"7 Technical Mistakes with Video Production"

These seven technical mistakes to avoid will immediately position yourself above the competition as a credible and professional business. After all, we are how we are perceived to be in the online world of marketing. First off, audio.
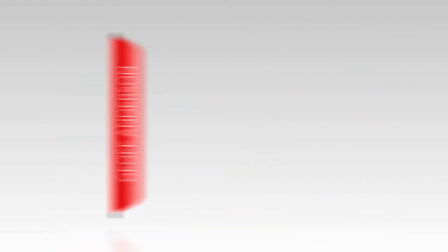0:20 It's got to be right. Viewers will put up with rough visuals but they won't forgive poor sound. No matter what camera you're using, connect a suitable microphone to it.
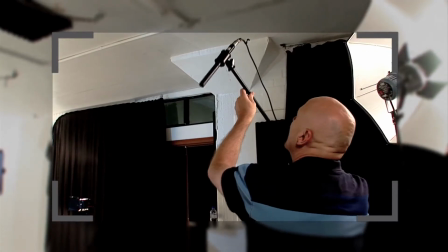0:30 Even if you're shooting on a smartphone, there are plenty of microphones you can get to ensure the sound sounds right.
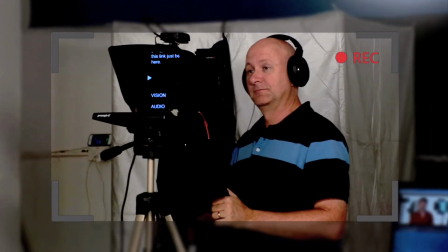0:37 Ideally you want to have a camera that allows you to monitor the sound as it's been recorded. That way you can check if there's any rubbing, noises or buzzing that could be affecting the quality of the audio. If you can't plug in headphones while you record, then do a test record first and listen back to it and check it's okay. The worst case is that you've finished filming, pack up everything, get back to the computer and realize the sound's dodgy.
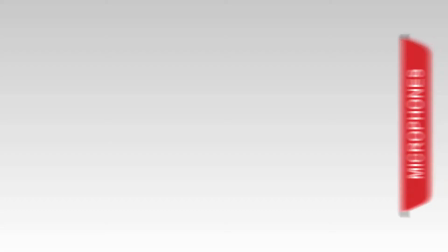1:01 There are plenty of different microphones to use in different situations, such as shotgun microphone, a lapel microphone, or a handheld.
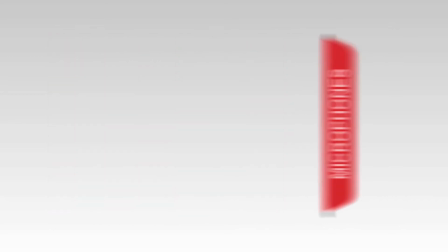1:09 Just make sure you're not relying on your camera microphone unless you're up really close to the camera and it's a quiet space. Poor audio makes your video feel amateurish. It undermines the credibility of what you're presenting.
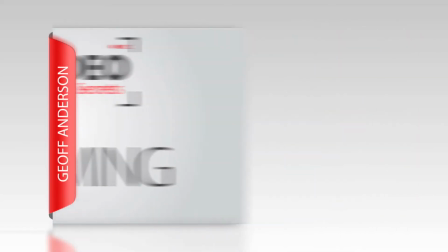1:23 Point two, framing. When filming heads, put the top of the head at the top of the frame.
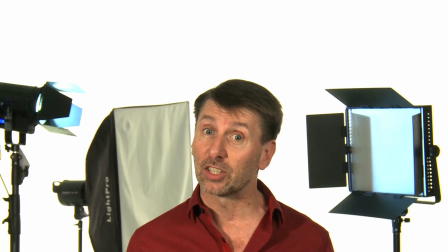1:29 Many newbies look through the camera and put the face in the middle of the screen. This ends up with empty space above the head.
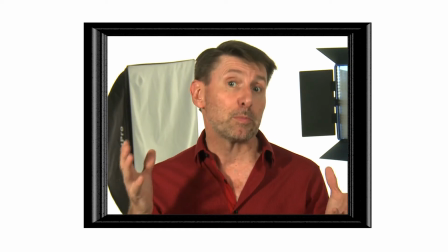1:35 Learn to look through the viewfinder as if it was a framed picture on the wall. The whole frame needs to be filled.
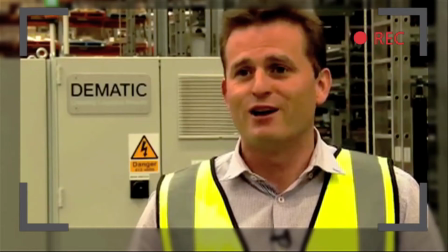1:41 And if someone's been interviewed give them a little space for talking room. In this case you'd have them just off-center. Generally if they're talking directly to the camera have them centered in the frame. The only time you might play with this if you want to use the space on the side to add extra information such as text points.
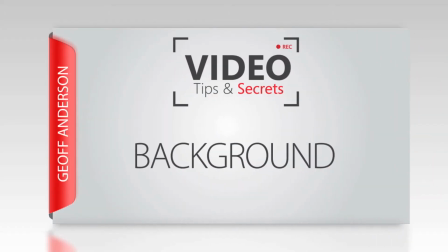1:59 Number three, background. Also be aware of what's in the background of the shot. This will form part of the story you're telling, so choose wisely. Avoid filming people up against walls. It creates shadows, it's uninteresting and it's flat. The more depth you can have in the picture, the better.
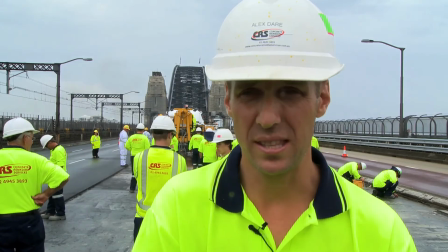2:17 Depending on what has been presented, the background provides an opportunity to show some additional information that can enhance the character of the presenter or the information you're telling.
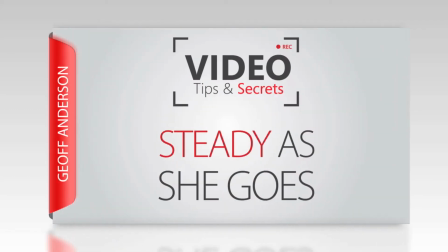2:27 Number four, steady as she goes. A tripod is a must for newbies. For every rule, there are exceptions, but before you start breaking the rules, know why you're doing it. So for now, stick your camera on a tripod and let the presenter do the interesting stuff or let the picture tell the story. Having unexplained camera movement distracts the viewer and reminds them of the operator behind the camera rather than the presenter in front of the camera. and the impact of your message gets diluted.
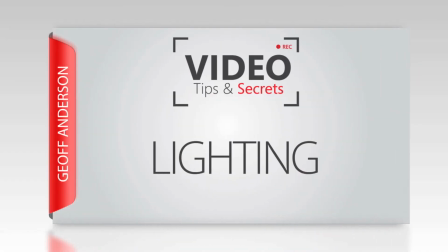2:55 Lighting. Lighting brings out the colour in a picture. It gives it light. Ensure your subjects are well lit and certainly avoid having them against an extremely bright background so that they appear silhouetted.
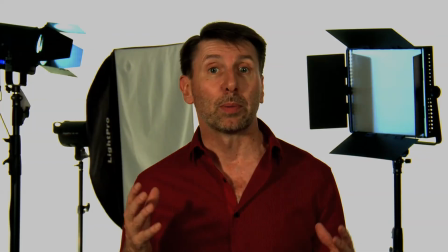3:06 You find if there is not enough light, the subjects will appear dull and will be hard to find focus on them. If you're outside, then the sun is your primary source of light. Cloudy days are actually a great opportunity to get a bright but even balanced lighting effect. However, the scenery may not be quite as pretty, but hey, it's free. Batteries and media. Always make sure you have your batteries charged and spare recording media. There's nothing worse than running out of juice or having to wipe over something you haven't yet backed up. I tend to plan the shoot the day before it happens. I make sure the batteries are charged, spare batteries are on hand, and my media cards are either formatted, ready for a clean recording, or have plenty of space still left on them. And on that, as soon as you finish the filming, copy the media to two hard drives at least. You need to ensure you have a backup in case of any technical issues. Ideally, the drive should not be located in the same location in case of fire or theft. It's critical you've got the backups. Get in the habit of doing it every time.
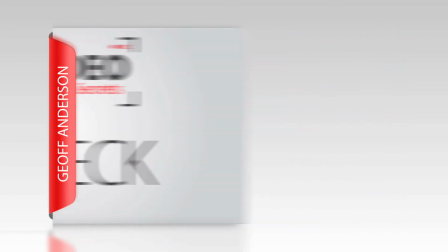4:05 And seven, check before you finish your filming to make sure you've actually recorded what you need.